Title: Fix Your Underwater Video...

You might have noticed that things tend to look much smaller when you're below the surface, so if you set your camera too wide and you easily tend to lose the focus on your subject.
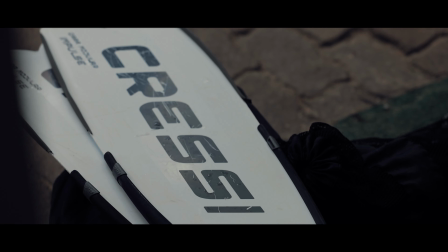4:20 On the flip side, zooming in helps to highlight really interesting details and brings back a lot of much-needed contrast to your shots.
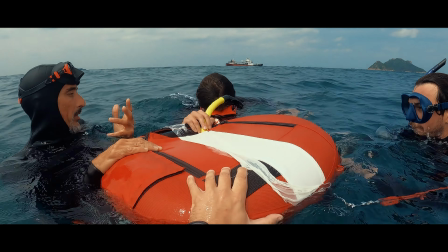4:29 The key is to balance. So I would start off with a wider shot to give a bit of context, Next, show the environment,
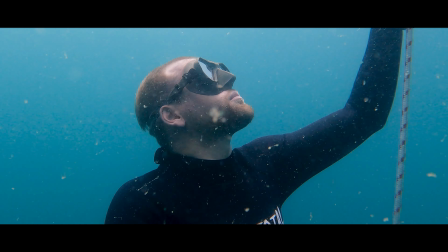4:36 the water, the sense of space and then you want to zoom in on the details that make the scene unique. Next thing is light. And that behaves differently under the waves. It bends, diffuses and loses like intensity the deeper you go. And this can make your footage look flat or colorless if you're not careful. But it also opens up opportunities for some really cool effects if you know how to work it. So for starters, I would try to avoid pointing my camera like downwards because shooting downwards often results
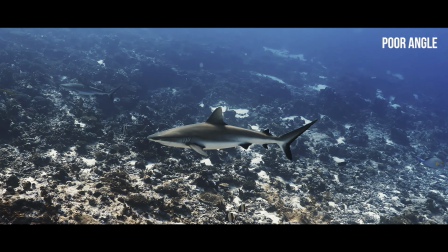5:10 in like really dull shadow heavy footage without much contrast and besides, you're gonna film into like nothing interesting.
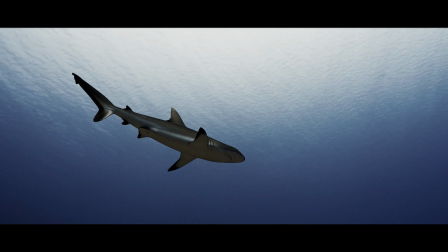5:18 Instead, you want to aim at an angle upwards and towards the light source and this can bring some dramatic backlighting into play,
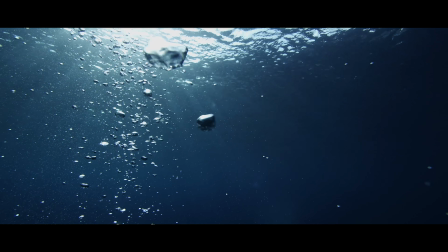5:27 illuminating particles in the water or outlining your subject with like a glowing edge or something like this, which looks super cool.
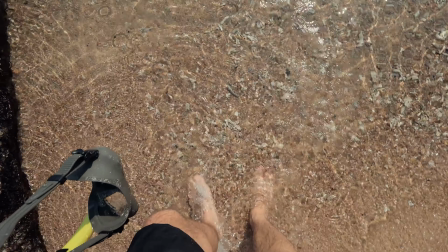5:39 Just found some shade because it's so bright, it's the middle of the day and the sun is up high and normally those are the worst conditions for filming, but underwater it actually works to our advantage so let's go give it a go.
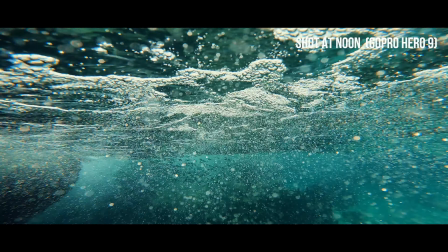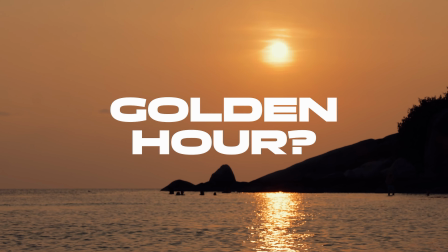5:58 Next let's talk about golden hour. When it comes to shooting on land we're all about golden hour, right? But if you dive underwater all of a sudden these rules like flip. So here's the deal. The best time to capture underwater scenes isn't during golden hour. It's actually at noon.
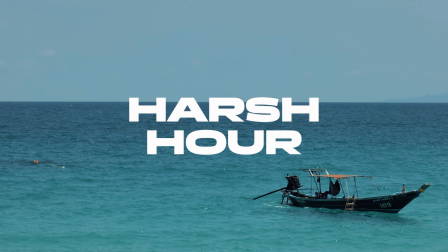6:15 At midday the sun is directly overhead piercing through the water with the
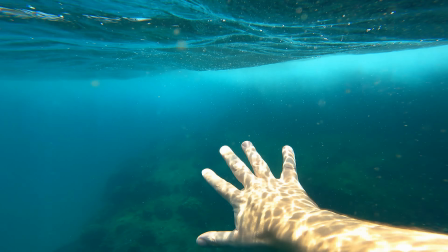6:20 least amount of distortion and providing the most natural light you can get underwater. You get a little less shadow play and more of even diffused light that makes everything look a lot sharper and vibrant. Shooting at noon also minimizes unwanted color cast that often plagues underwater footage. You know that murky tint that makes everything look like it's filmed through a weird filter or something?
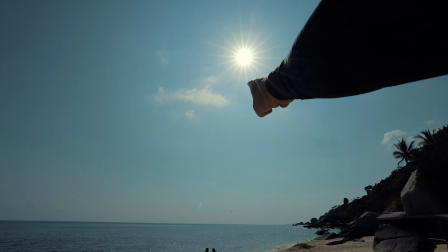6:46 That is less of an issue when the sun is beaming straight down. So next time you go shooting underwater, aim for the time when the sun is at its peak. As a filmmaker, yes, it might feel like a little weird to skip golden hour, but trust me underwater, it's a game changer. Okay, we just got off the boat today and unfortunately, we didn't really get a whole lot of good shots that we were looking for and that really shows you that underwater, you have to be a lot more persistent because you can't really influence all of the external factors like the wind, the water clarity and all of this kind of stuff. So one really good piece of advice is ask the locals because they'll usually know the best spots and the best conditions to film. But other than that you've got to really stay persistent and I'm just gonna keep on filming and maybe try another one tomorrow until I get the shots that I was looking for. Okay, you are back home, you captured everything and you transferred it, great stuff, but you're not done yet because you can do a lot of improvements in post-production and I'm going to show you a couple of tricks on how you can correct colors, adjust contrast and really make underwater scenes pop.
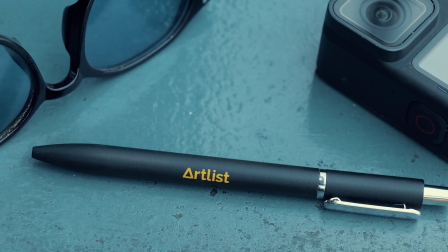7:58 So this next chapter is brought to you by the sponsor of today's video, that is Artlist.
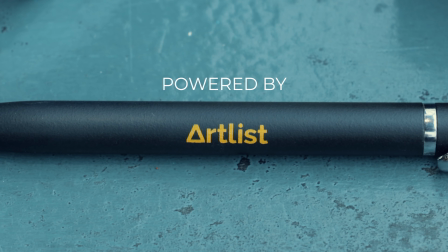8:03 I'm going to dive into how to color correct the underwater clip using a stock video example from Artlist.
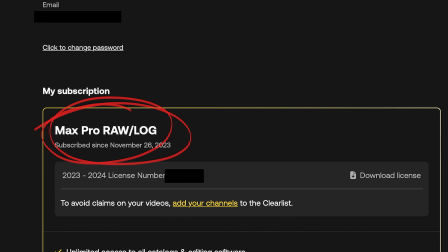8:11 As you can see here, I got my Artlist Max Plan enabled for the highest tiering and that gives me access to this amazing log and raw footage.